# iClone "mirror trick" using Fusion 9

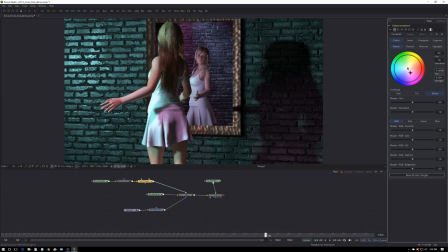And with that color corrector, I can tint the glass. Usually maybe, well, we're already pretty green in this scene, so let's go a little bit bluish. Just saying it's a cheap mirror and it doesn't quite reflect exactly the right color.
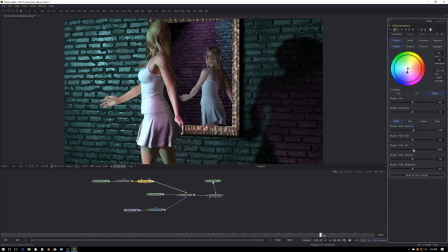I can also like boost the contrast and maybe give it a bit of lift or a lot of lift
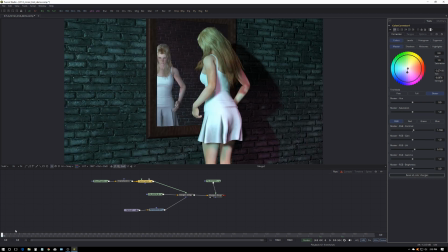so that you get the feeling that you're not looking at a perfect image.
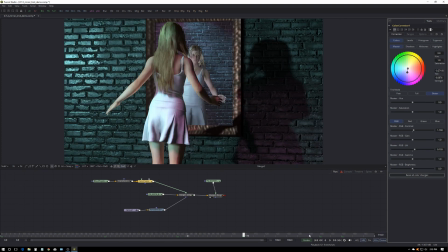In fact, there would be glare on the glass from the lights that are hitting from over this side, but I think for this tutorial that might be a little bit too advanced, but rest assured you can do it.
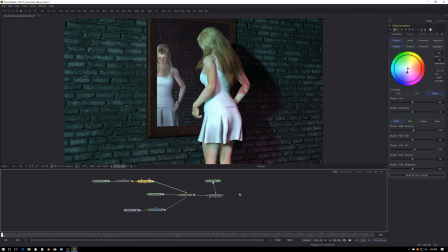The other thing that is cool about this is if we decide, oh, you know what, she should be a little more out of focus because we're focused on her, who's actually further away, even though it's a reflection,
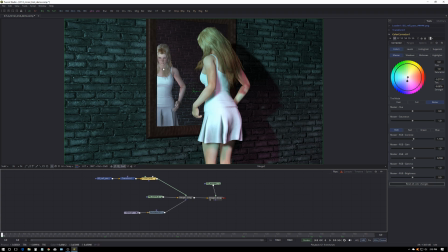the camera doesn't see it that way. The camera sees her as further away. So if we're focused on her, I want to go to our foreground woman here. And well, select that. And then let's add a defocus. So control space bar, and it gives you a list, and you can go DEF.
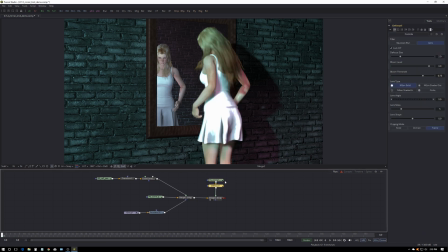There it is. Okay. And we don't need the blooms on it. So the defocus, let's make it about 3 or 4. There you go. And thinking the wall should probably be a little defocused as well.
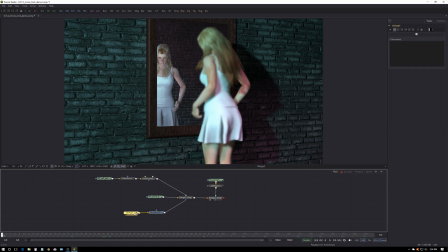So let's find the wall. That's this whole scene, right? So just make some room there. Same deal. Control space bar.
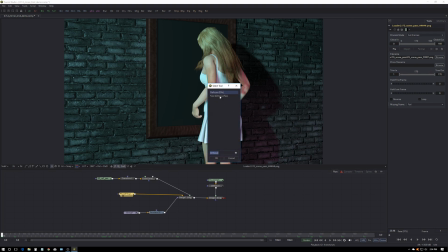DEF defocus. Okay.
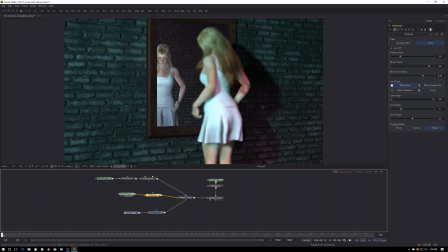And when we look at the final merge, you'll see it's already put a defocus of 2 on. Again, we don't need the bloom, because that theoretically could start to appear. So let's turn that off. So there we go. So they're slightly out of focus because we're concentrating on the reflection.
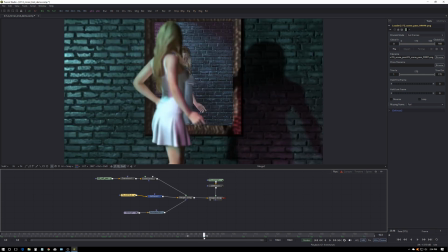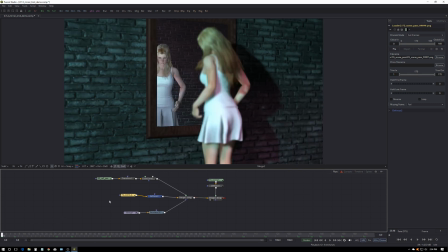Now, what if, since I have your attention, what if we wanted to do a pull focus so that when
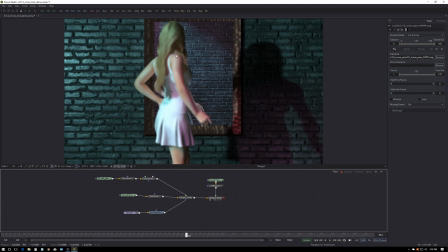she's obscuring the reflection, we go into focus on her? Well, let's just choose a range.
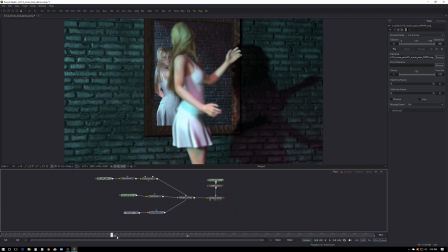So let's say from, 50 is good. So from frame 50, we want it to focus to shift from her to her. So the way to do that is to go into our foreground defocus.
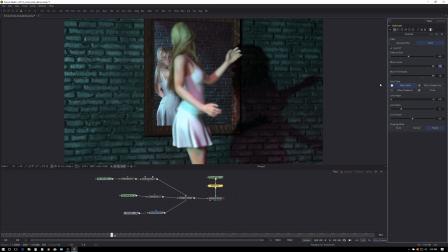And I'm going to use round numbers just so it's easy. So I'm going to change it to 4. So you right click here, defocus size, animate. So that's the starting point. You know, we're at 4 all the way up until that point.
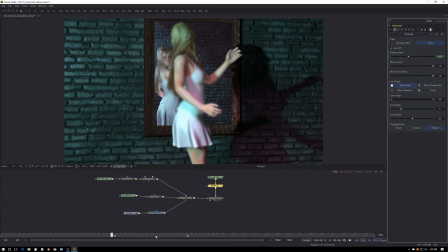So if I move ahead to frame 70, I can bring that down to 0.
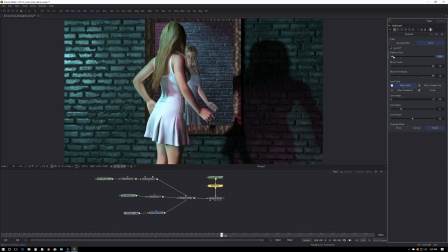And then a frame 100, I will just move the slider up and down and back to 0 so that it sets a new keyframe.
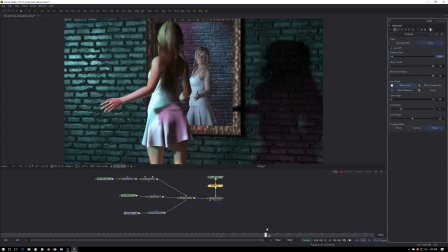And then I go to 120 and I'll put this back to 4.
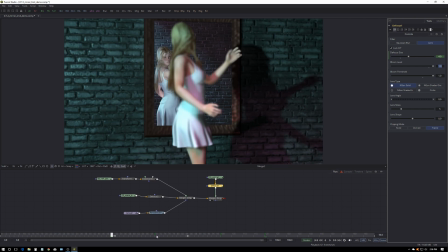So that her focus goes from soft to sharp, sharp to soft. And if we say spline here, oops, I don't have it set.
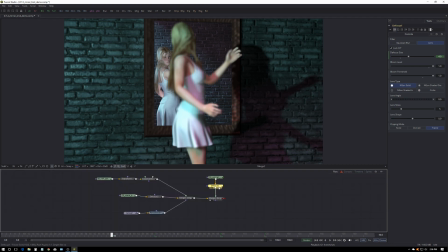Defocus, here we go. Actually, the easier way to do it is when you're on defocus, you can just right click on defocus size and say edit, and that'll open the spline that you're interested in. So you can see what's happening here. We're at 4, down to 0, 0, up to 4.
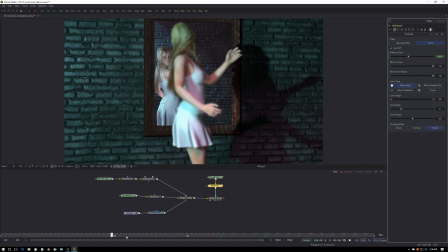Okay, so using those same keyframe ranges, I now have to alter the defocus.